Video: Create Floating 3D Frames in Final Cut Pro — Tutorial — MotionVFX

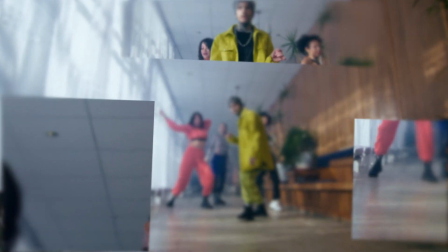Hey everyone, Cami here from MotionVFX. I wanted to quickly share a cool effect that can take your music videos to the next level.
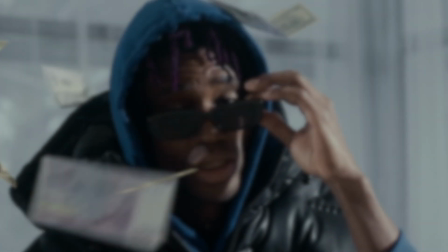It lets you place different elements of your footage into 3D floating frames, adding an extra layer of depth and creativity in a super simple way.
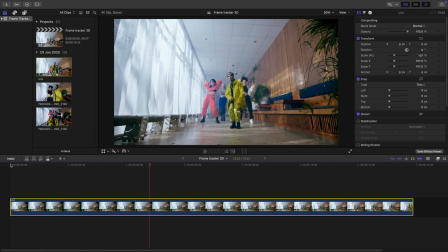So let's get started. I've got this smooth performance shot of the camera gliding for a corridor.
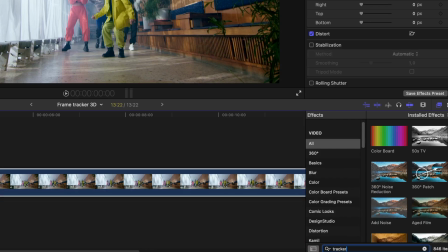To start, I'm gonna add mTracker 3D. Gonna add it to my clip and track it.
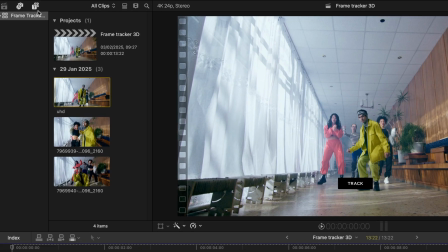Once it's tracked, I'll add a drop zone from mTracker 3D expansion catalog.
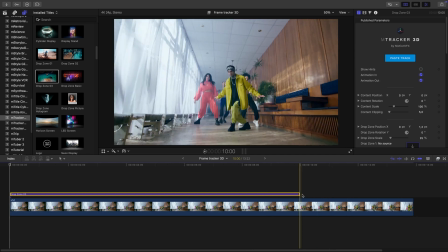Just gonna stretch it out to the end of the shot.
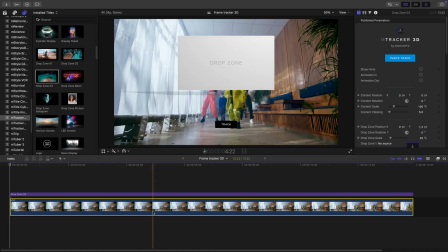Let's switch off the animation in and out, and let's copy the track and paste it into the drop zone.
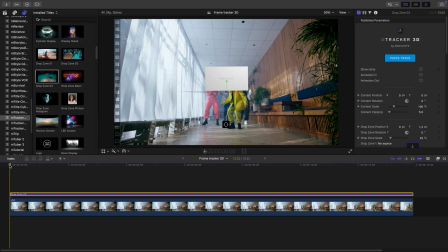Now that's done, and as we can see,
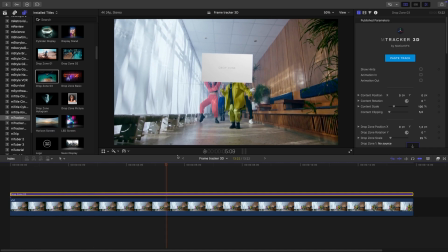the drop zone follows the camera movement, and we can see it passes it by in a cool way.
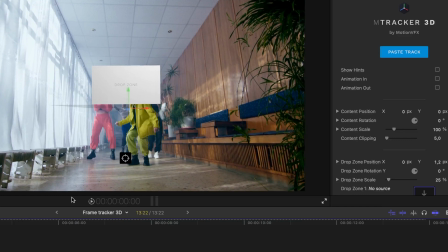Now I'm going to go into the parameters and adjust the frame. Let's put it down here.
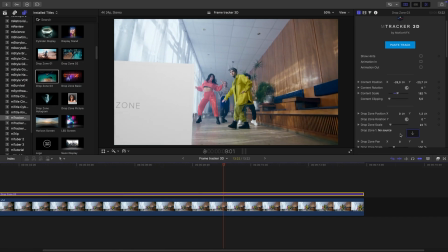And again, we see that the camera is gliding next to this frame. Now let's pick a shot.
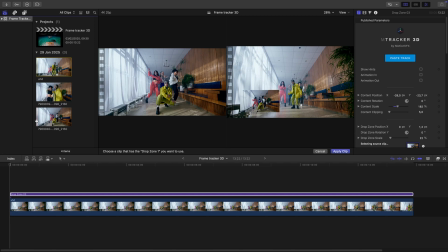You can pick any shot. I'm gonna use a different one here just to mix it up a little bit.
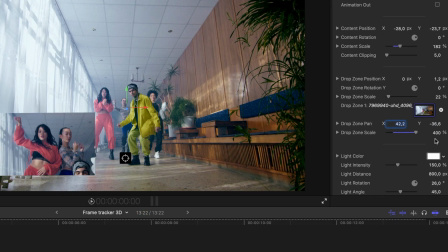I want it to focus on something else. Now let's adjust it a little bit more. I'm gonna try focusing on this other dancer rather than the performer.
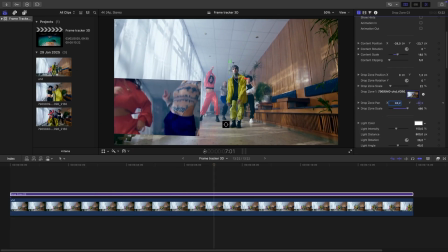So we can see now that the shot is focused on something different. Let's adjust it a little bit more.
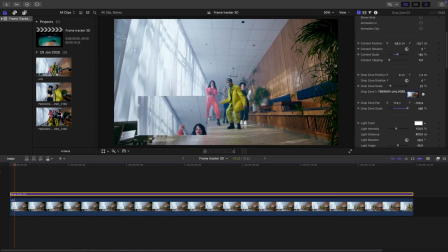And great. Now let's copy the shot a couple times. Let's place it in different spots.
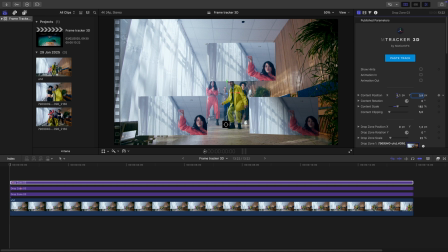And also I'm gonna replace these shots with something else.
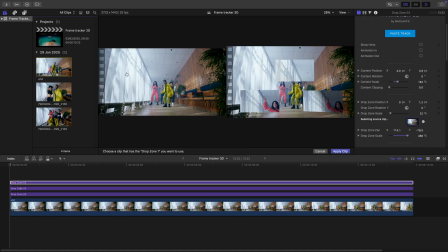I'm gonna copy the top one.
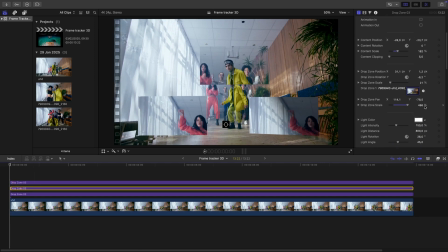Let's have the one on the right kind of focus on their legs or their feet as they're dancing.
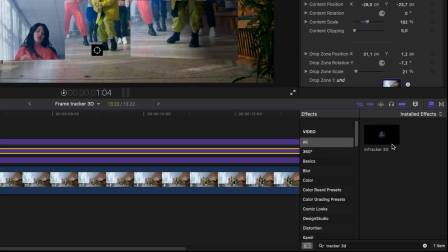Now to add a little bit more realism, I'm gonna add a blur onto my main shot.
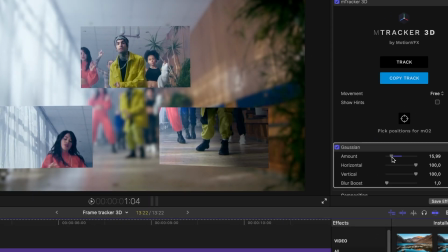I'm gonna adjust it to sort of fit the focal length here.
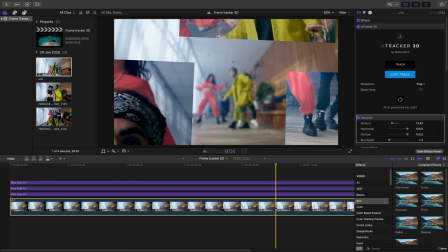And of course, I'm gonna keyframe that as it's passing the frames.
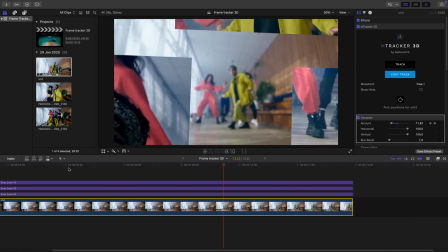So it's gonna change into focus right about here. As it's passing the frames, it's also revealing the main shot.
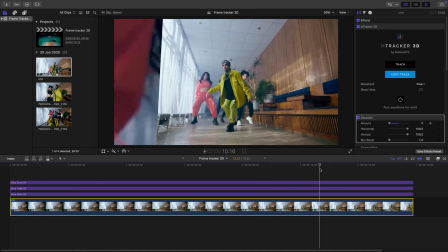Let's watch it again. We're kind of watching the performance in the frames and then focusing into our main shot.
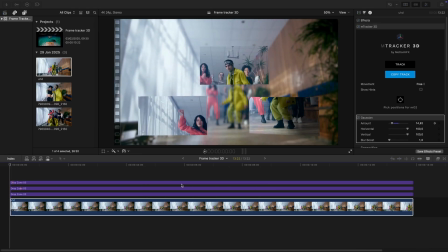That looks really cool. But let's add a little bit more realism to it. So for that, I'm gonna compound clip these.
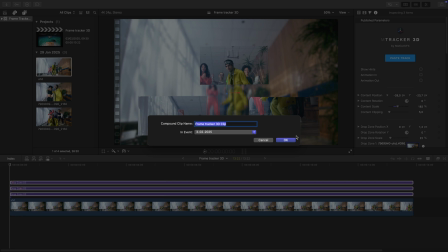I wanna add a little bit of blur to these frames.
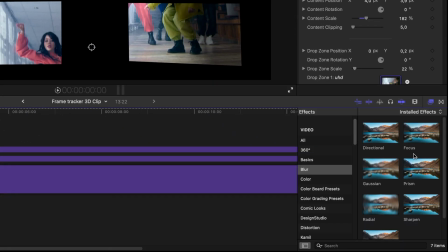Each one of these drop zone frames got their own blurring effects in the parameters, but I just want to do it a little bit here, so I'm just using this other method.
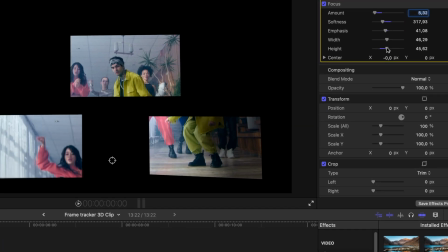And now I'm going to use the focus blur. Adjust the settings. You guys can do it however you think it's right. I'm just going to add a little bit to each one of them. Adjust it so the edges are nicely out of focus and not as crisp, basically.
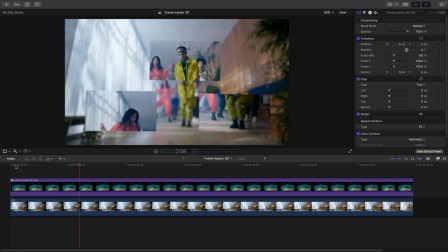And now we can see it looks much smoother. It looks like the frames are part of the image, if you know what I mean.
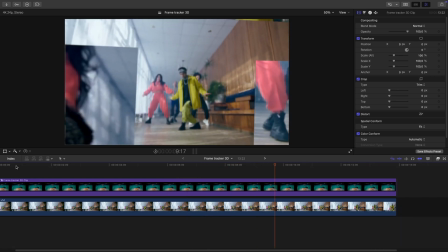That looks really cool. You might have a simple tracking shot in your music video like that, but you want to add a little bit of extra element to it.
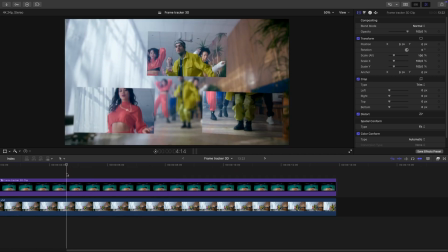These frames work pretty good to showcase different alternative shots you might have, or just simply to make it look cooler.
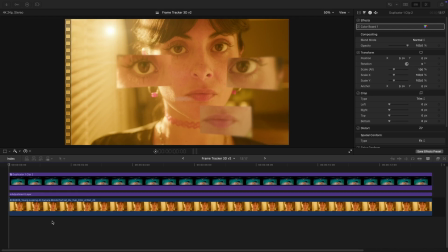Now, all of this so far was achieved with tools inside of Cine Studio, but Design Studio offers another option for this effect.
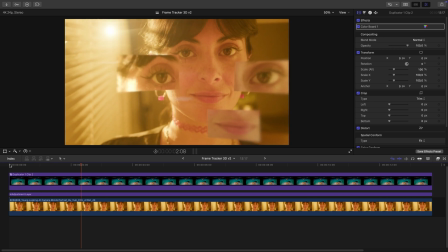If you have a static shot, you can create your own desired camera movement. Let me show you. For example, I got my effect already done on this shot, but I don't have the camera movement.
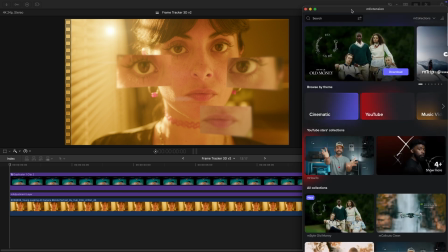We're gonna go into M extension, and I'm gonna type in camera movement.